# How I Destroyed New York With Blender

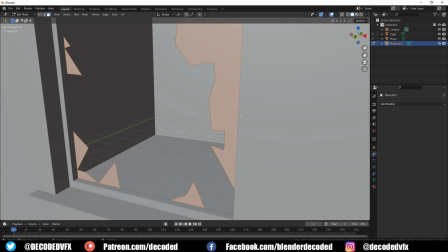4:07 I added a little bit of thickness to the whole thing with the extrude tool because I found if it didn't have thickness it doesn't hit the light properly and it's really not very visible.
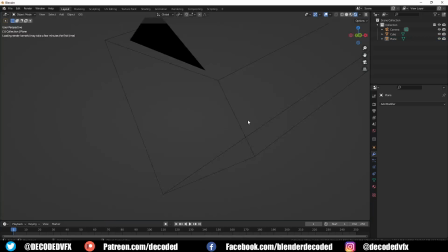4:16 After that I just needed to join it back up to the original mesh with Ctrl J, and I did that a bunch of times for every building.
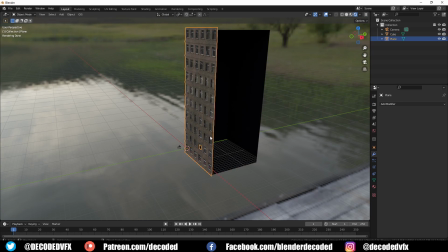4:25 Obviously in order to make more walls all we have to do is select this wall mesh, duplicate it and then rotate it 90 degrees on the Z axis.
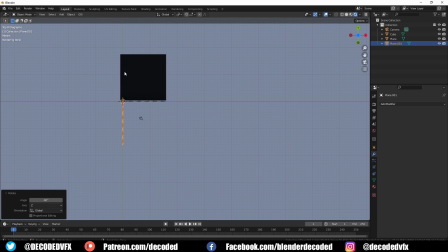4:34 Move it into place and you're pretty much done. You can align it exactly if you use the snapping tool set to vertex mode,
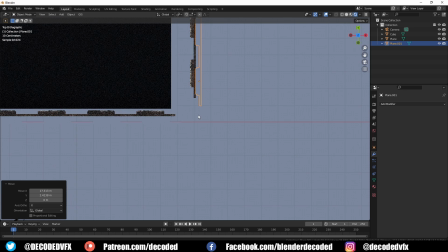4:41 and I only recently discovered that you can actually turn on snapping mode while you're in grab mode if you just hold down the control key.
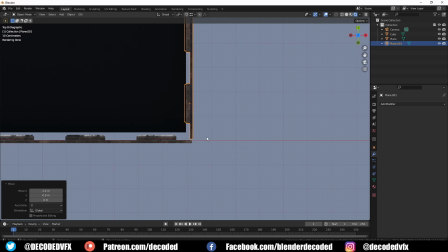4:48 I don't know how I've never known about that before, but it was a complete game changer for this project because I had to use it so many times. There's a
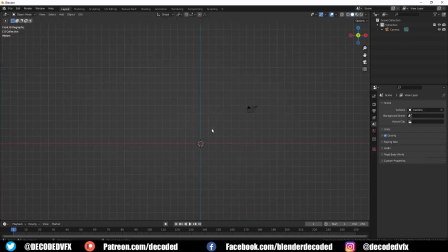4:56 flag flying outside the McDonald's and I knew straight away I definitely wanted that in the animation. It was fairly simple to make. I just added a face and scaled it down to be the correct shape with a few loop cuts.
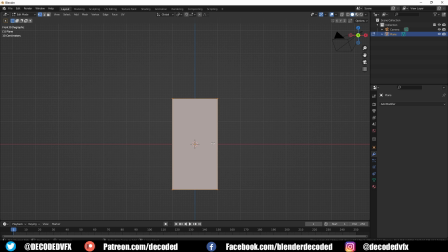5:05 Try to make sure when you're doing cloth simulations that the loop cuts are evenly spaced out, so all the faces are pretty much square.
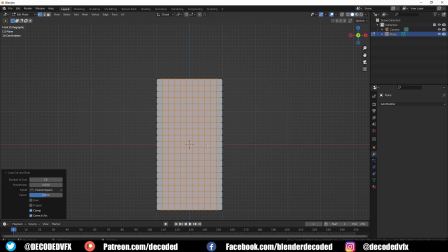5:13 You don't want to have faces that are much longer in one direction than the other way, or the cloth sim will look weird. Now we can select the 2 corner points of the flag and we can add those to a new vertex group.
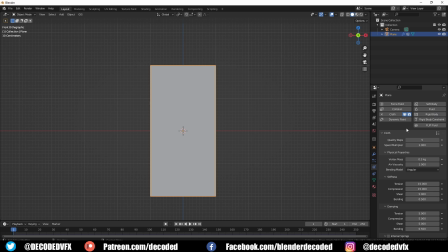5:24 Once we add the cloth simulation, we can go down to the pin group and select the vertex group that we just made. What that'll do is it'll pin the cloth in place by those 2 corners.
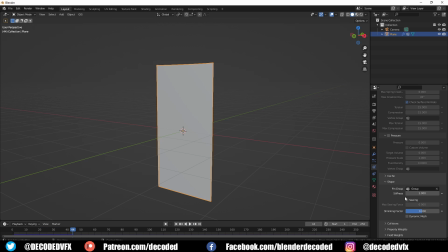5:35 It doesn't do too much right now, but if we decrease the stretch value slightly, you can see that the cloth is sagging everywhere apart from those corners.
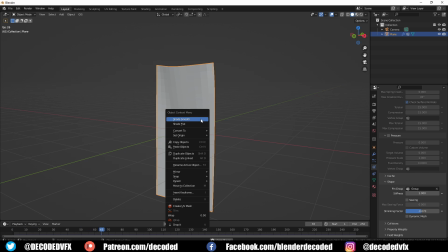5:43 The flag's also tethered to the building by a cable, and I knew I wanted that in the scene.
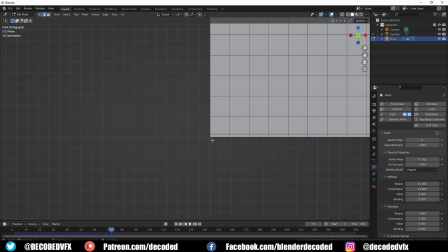5:48 I just did this by adding a loop cut to the bottom of the mesh, and I extruded out the shape of a cable which I gave like a metallic material.
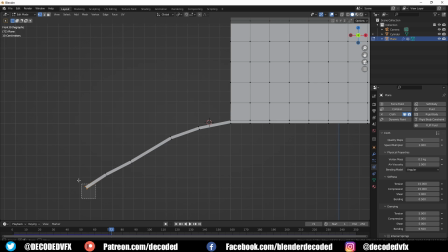5:55 The bottom verts of this cable part were also added to the same vertex group as the corner pins,
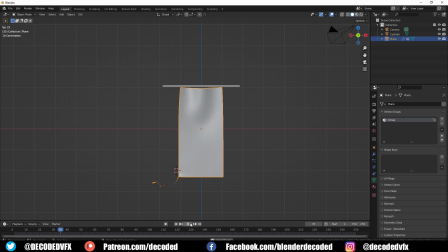6:01 so the corner of the cable would be pinned in place too.
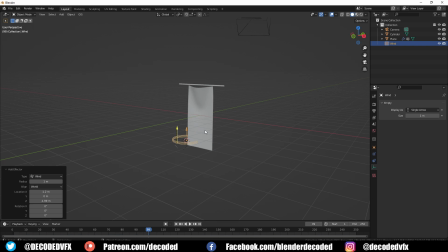6:07 Finally, we can add a little bit of life into the flag just by using the wind force effector and rotating it towards the flag. If you press play on the animation, absolutely nothing will happen. That's because by default, Blender sets the force to 1, when for every cloth simulation it almost always has to be much higher.
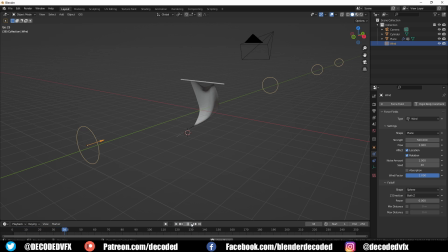6:25 Okay, maybe not that high, but you get the idea. It has to be pretty high. You can also manually keyframe the strength of the wind to make
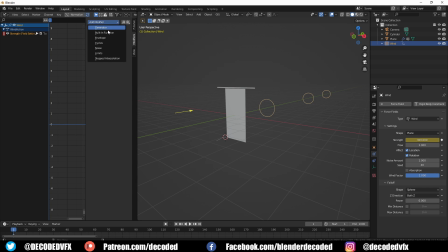6:32 a more interesting dynamic simulation than just having the wind constantly blowing at the same force. You can also open up the graph editor once you've added in a keyframe, and if you press M you can get up the modifiers, then add a noise modifier, and that'll just constantly change the strength of the wind and it'll fluctuate through the whole simulation.
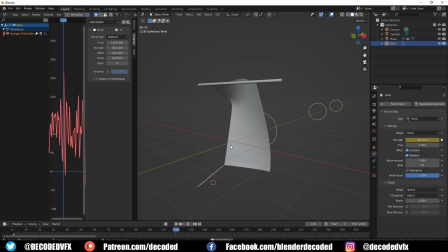6:53 I ran through a couple of test renders here just to see how the wind would look under different types of force effects.
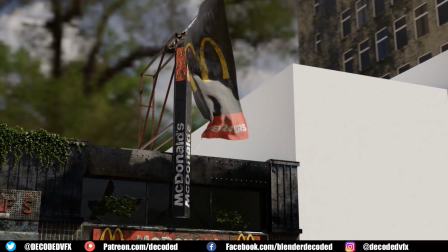6:59 By the way, this test animation that you've just watched literally rendered out in the time that it took me to make a cup of coffee.
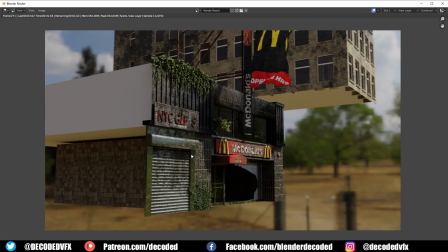7:04 In fact, here's the same shot from another angle rendering out at less than 3 frames per second with Cycles X,
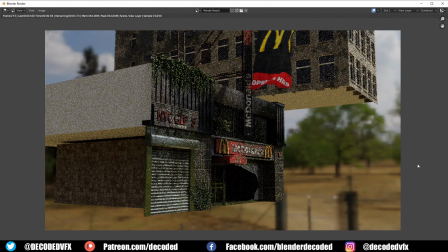7:10 which is absolutely bonkers, and that's with screen recording software slowing it down too. It was actually more like 2 seconds. It's not particularly visible in the final render, but I thought that this worn out canvas material looked pretty nice, so I'll just quickly talk about that.
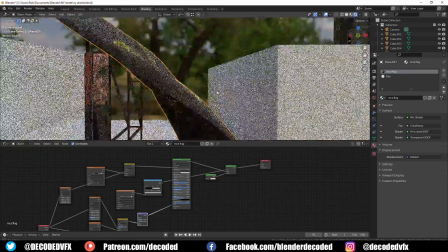7:24 I wanted it to kind of look like it was a bit threadbare, like it's very worn out and battered. So to make that, I just mixed the principal shader with some transparency,
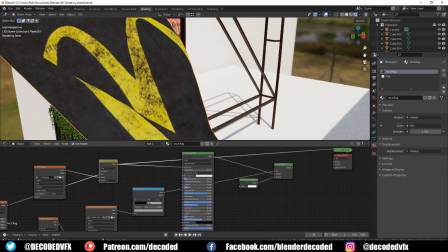7:33 and I used this grunge texture as the factor of the transparency, so now the white parts would be slightly more see-through than the rest of the flag.
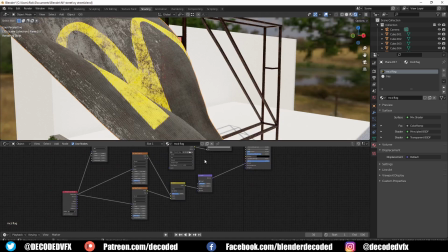7:41 The canvas threads themselves were made just by combining 2 wave textures, one of them's going horizontally and one of them's going vertically,
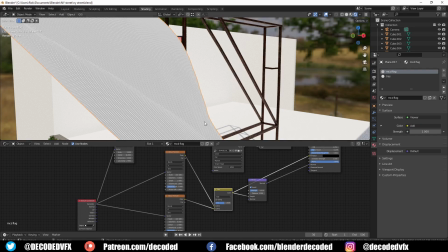7:49 and I just blended those together with a mix RGB node, and I used that as the input of a bump node.
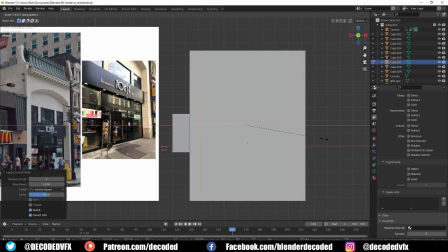7:55 So after all that was done, it was basically just a case of blocking out all the other buildings on the street based on a few reference photos. I wasn't too interested about getting a perfect match for the real life buildings here.
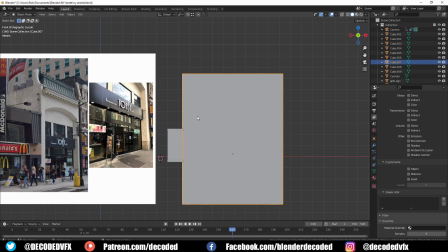8:06 I mean, unless you're the owner of Toast Manhattan, I really doubt you care if it's a one-to-one recreation of how the building actually looks.
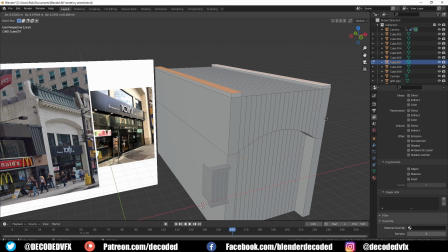8:12 It just had to look good enough.
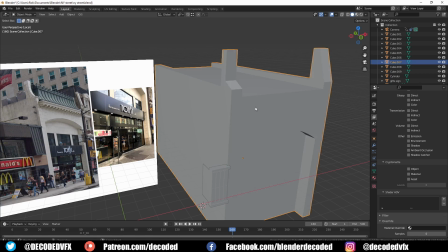8:16 To block out the rest of the city, I mostly used photo scans of partially demolished buildings.
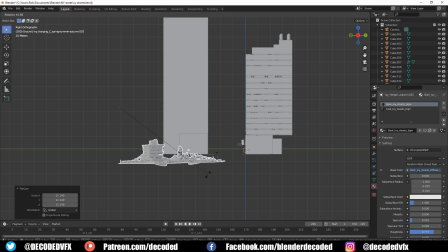8:21 Obviously, most photo scans are very heavy. Some of them have millions and millions of polygons, which is too much when you've got a lot of them in the scene.
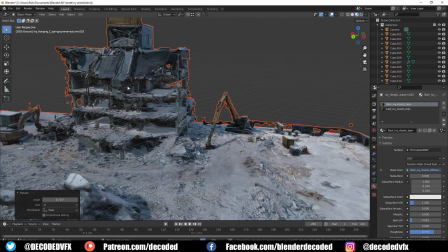8:29 So I deleted any parts of the mesh that wouldn't be visible to the camera. I used the decipher modifier to massively bring down the number of polys,
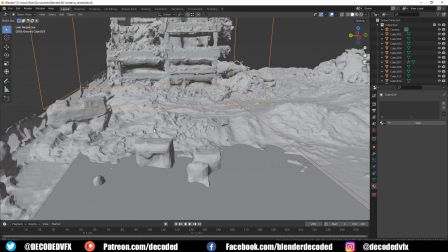8:38 and I also used Boolean just to trim out anything that shouldn't be in the scene, like the construction equipment.
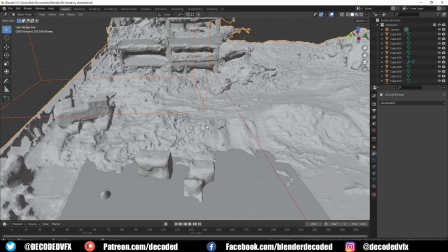8:48 I got most of the photo scans for this project from Sketchfab. I'll leave a link in the description to that website.
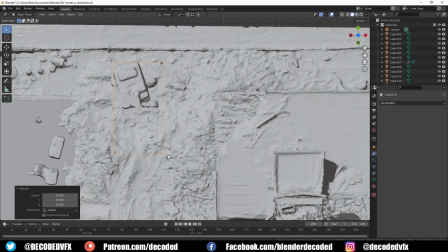8:54 Speaking of websites, you should check out the sponsor of this video, Squarespace. But be honest, you didn't see that one coming.
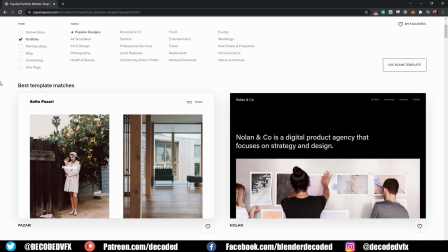9:01 Squarespace is a fantastic site where you can build and host your own professional website.
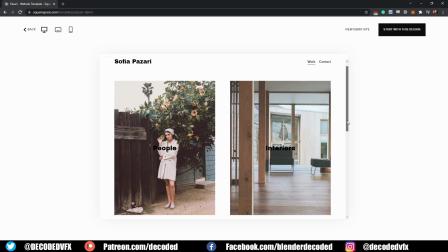9:05 If you want a portfolio site to showcase all that great artwork you've been making, well, they got you covered.
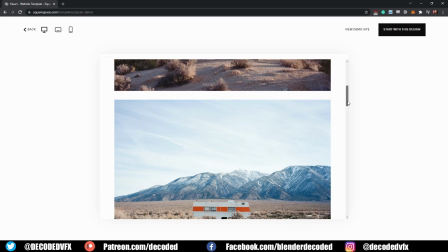9:10 They have these fantastic templates where you can automatically make a portfolio site with hardly any work.
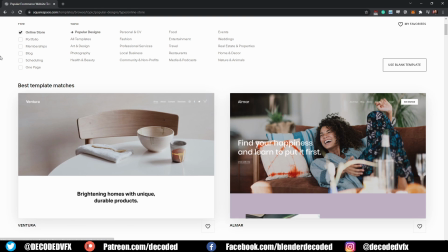9:15 You want to sell your artwork as prints? Squarespace can help you there too. They even have integration tools so you can link print-on-demand services straight to your website.
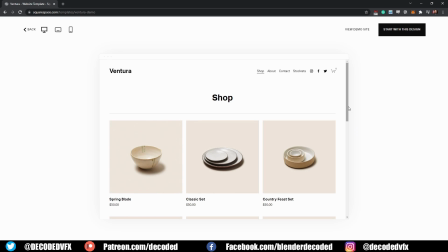9:24 No website would be complete without a catchy name, and luckily for you, Squarespace has domain names too.
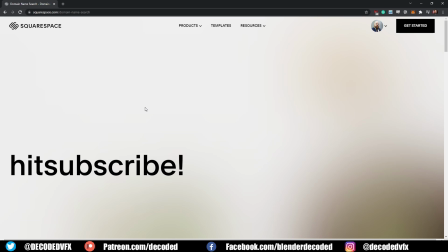9:30 Visit squarespace.com/decoded to start your free trial,
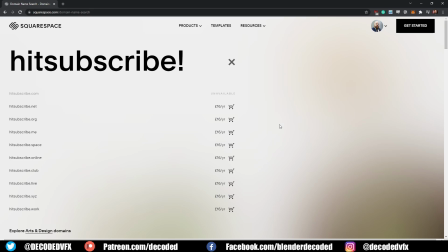9:34 and you'll get 10% off your first website or domain name registration using the code DECODED.
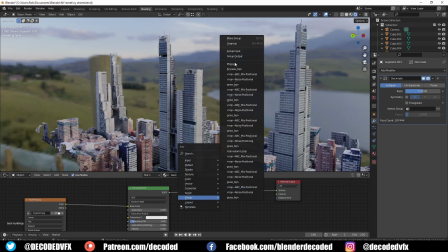9:40 Once all the photo scan city elements were in place,
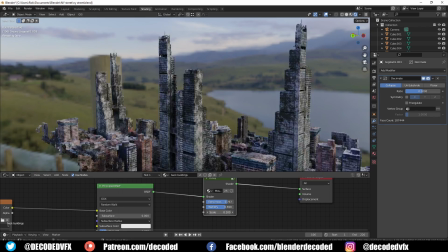9:44 I added my mossy node group to every material to make it all look like it's been overgrown with ivy. For some of the buildings,
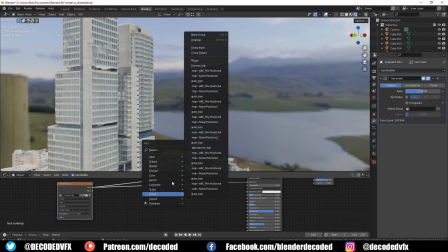9:51 I also used the original image texture as a really crude mask so I could make the window areas look like they were shiny glass.
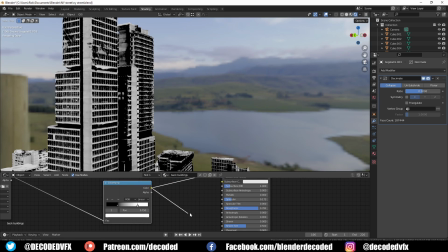10:01 In the final composition, I felt like this Taco Bell building on the left was a little bit too distracting, so I shaped the light a bit with a flag.
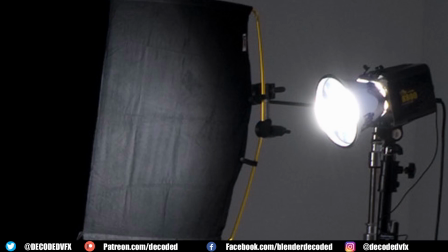10:07 Flags are what photographers use to block out areas of light, allowing them to control where the shadows go.
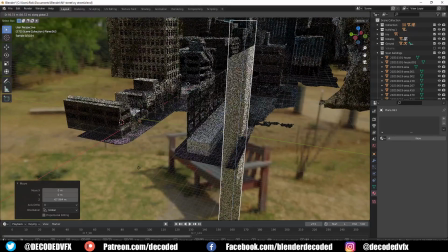10:13 It's as simple as adding a plane into the scene and placing it in between the light and the object where you want the shadow to go.
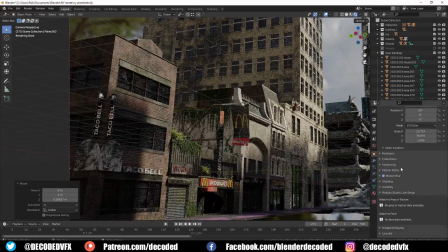10:19 Make sure that you go into the object's visibility settings and uncheck everything but shadow.
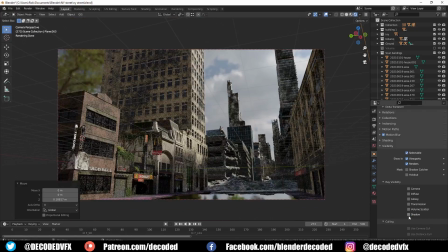10:24 You really don't want a massive white plane showing up in the reflections of the buildings. I actually did a similar trick with the lighting itself.
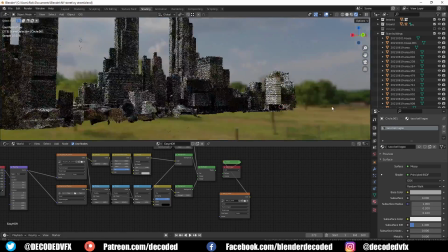10:32 The light from the scene was lit by HDRI, but it had some visible trees in the distance,
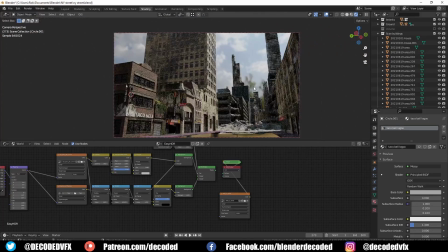10:37 so to fix that I just went into the world shader and I mixed the HDRI image that I liked with another one that was just the plain sky.
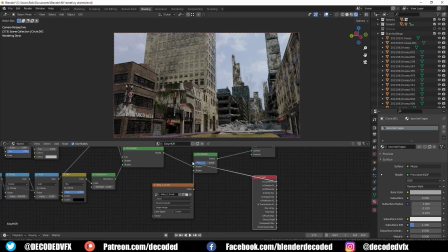10:45 A light path node was added and I used this output called isCameraRay as the mix factor.
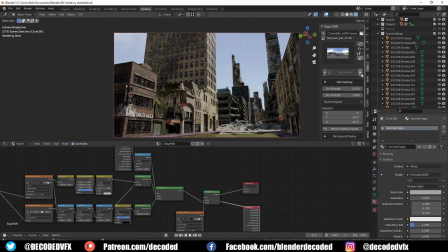10:52 What this does is it basically lights the scene with one HDRI, but another HDRI is visible in the background. So now I can choose any background image that I want and it won't affect the HDRI lighting.
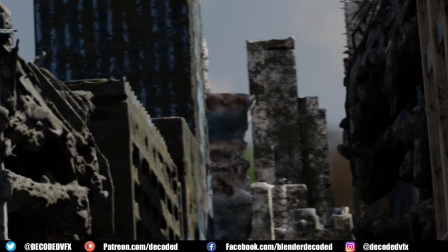11:07 Ironically, I ended up changing the HDRI at the last minute and I messed this part up. I used another image that also had some visible trees, which I didn't notice at the time,
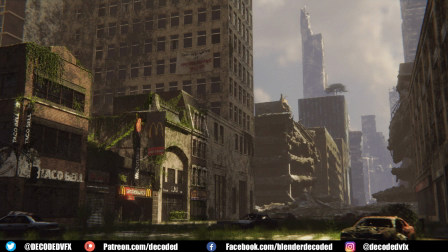11:17 but luckily they weren't really visible once the fog layer was added in compositing, so it wasn't worth going back and re-rendering out.
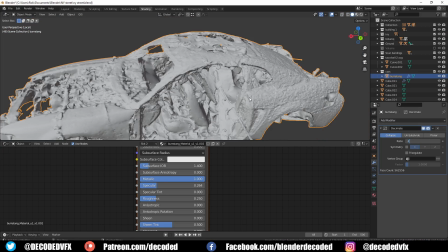11:25 I thought that the scene needed a little bit more life into it and a better sense of scale, so to do that I went back to Sketchfab and I got some photo scans of ruined cars.
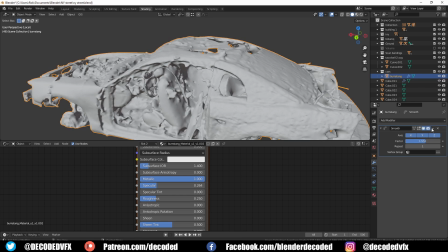11:34 Then I just placed those around the scene where I thought they looked nice.
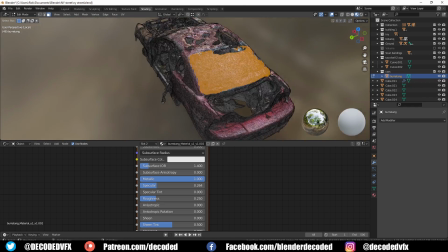11:37 I didn't spend a lot of time fixing these up, I just basically ran a decimate modifier on them so they weren't so high poly,
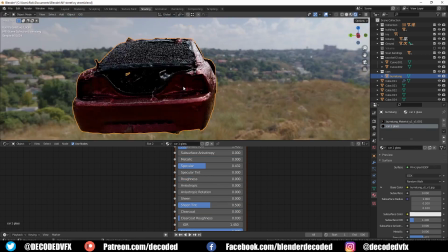11:43 and then I pretty much used just the base texture. The only difference that I made is I went around the glass part and I made those semi-translucent.
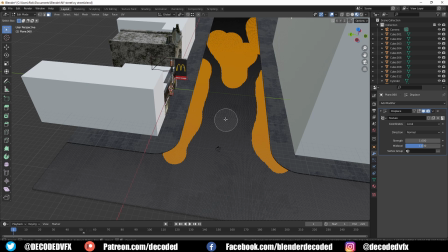11:52 The actual road itself was a little bit tricky because I couldn't decide how I wanted it to look.
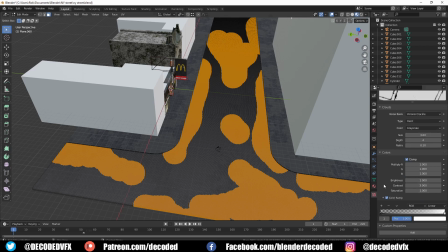11:57 My first idea was to make it really cracked up, so I used a displacement modifier to add in some cracks.
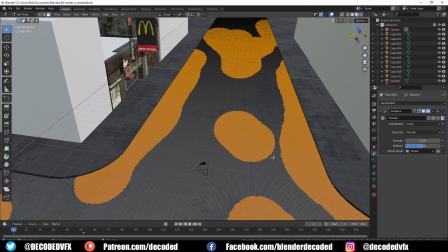12:03 Then I could use a vertex group to control exactly where the displacement would be applied.
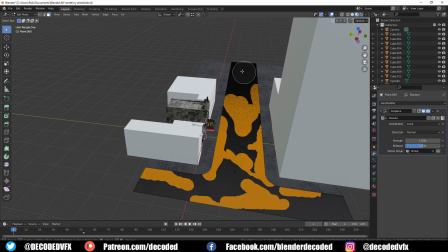12:08 That looked okay, but it didn't feel quite right, so I also tried sculpting in some cracks,
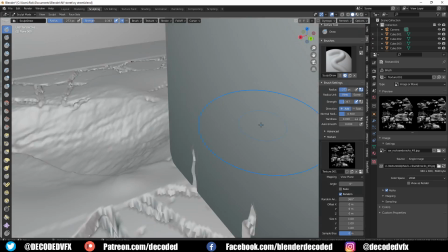12:13 and at one point I even considered adding like a big hole in the ground that was going to fill with water,
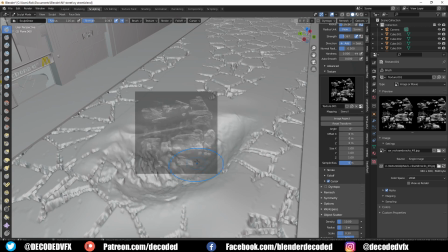12:18 but I thought it was just really distracting in the final composition.